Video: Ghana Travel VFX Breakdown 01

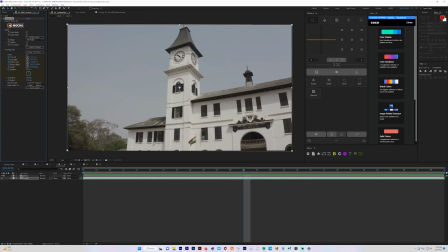And once you come back into After Effects, then you duplicate your footage. And mind you, remember I said you want to make sure that you're picking a point that you know you want to use as your main track,
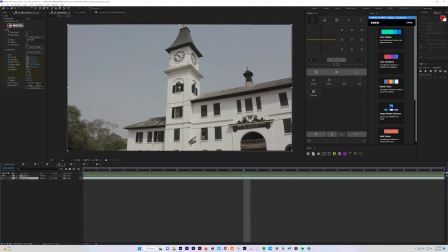because it's the one that faces the camera, you know, the most. So what I did was duplicated, and then I took that one frame, I took it into Photoshop. So
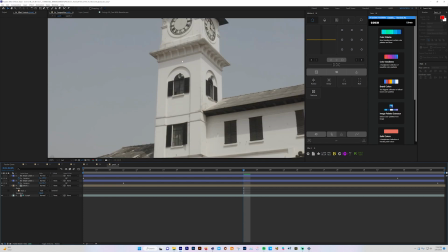inside Photoshop, then I went in, and as you can see,
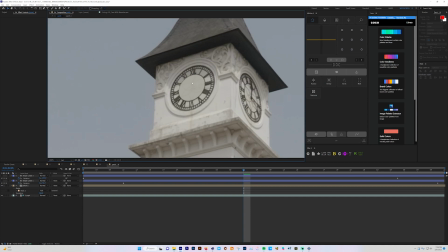I cleaned out this the previous hand that was there. I cleaned it out, then I brought it back into After Effects.
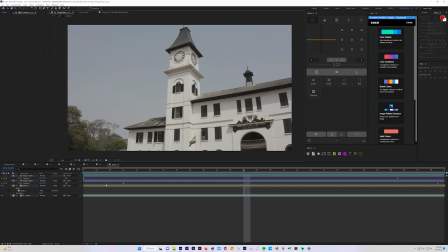So then now bringing it back into After Effects, then I added the hands of the clock, as you can see right there, and then I animated them individually to kind of like, and then to make it more believable,
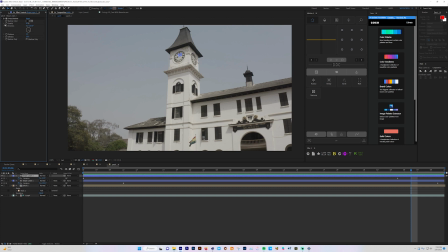I added shadows. If I take out the shadow, let's see what it looks like. You can see it just looks very flat and not look.
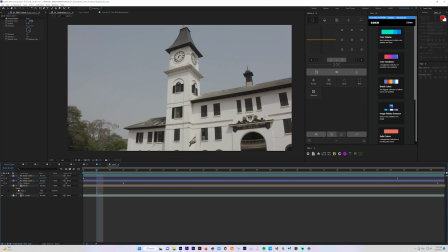Yeah. Nah. So let's add the drop shadows. And you can just feel the difference. It just gives like a depth. So, and then
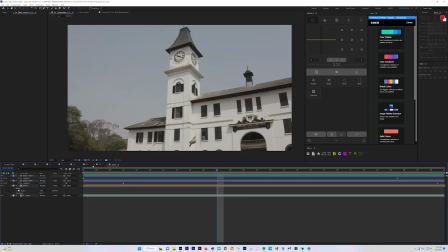what was that? I think it was 7. Yeah, it was 7. So then I had the track, the smokers, right, added on top of this new footage, right?
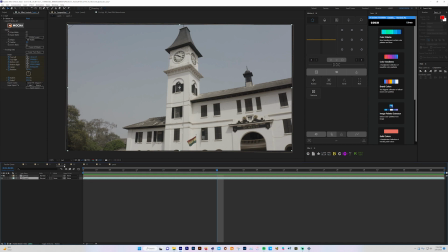No, actually, then I come into my main composition, and then I go to where it says corner pin. You want to choose corner pin that supports motion blur.
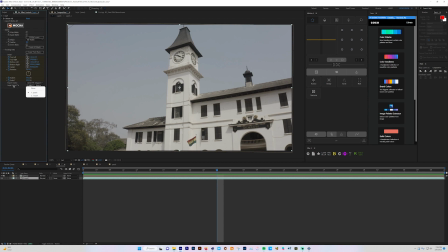Then you want to tell Mocha like, hey, I want you to add this corner pin to this particular layer. So the patch, which is our the file from Photoshop, don't forget, because then we've cleaned out the previous hands of the clock.
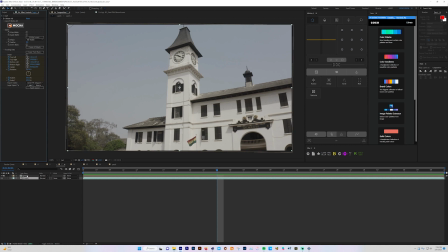So that is, I just renamed it to patch. So now we're applying the corner pin data onto the patch. And once you click apply a spot, it's gonna add it onto here.
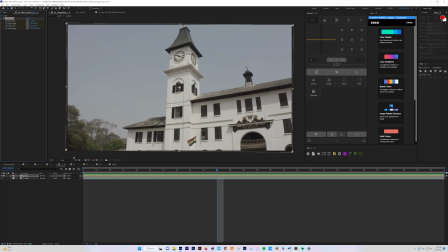So this is the information that we added here, and really that's really it with this shot. And as you can see, it plays like right there.
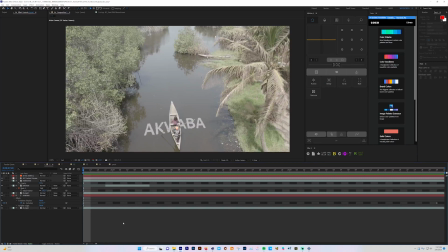We're gonna go on to the next shot. So for this one, let's see what was happening here. So this was the shot.
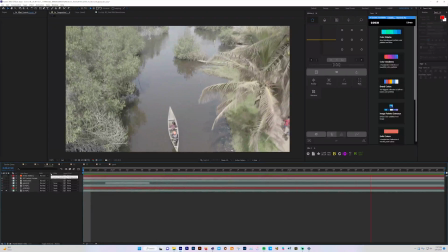So this was the original shot right here. Then what I did was I had it I tracked the shot, and you can see so many points.
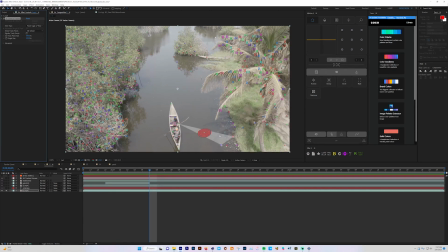So what I did then is I picked points. I think it was this ones that I used. So once you just select them, you right click, and I created a camera and a solid layer, which is this.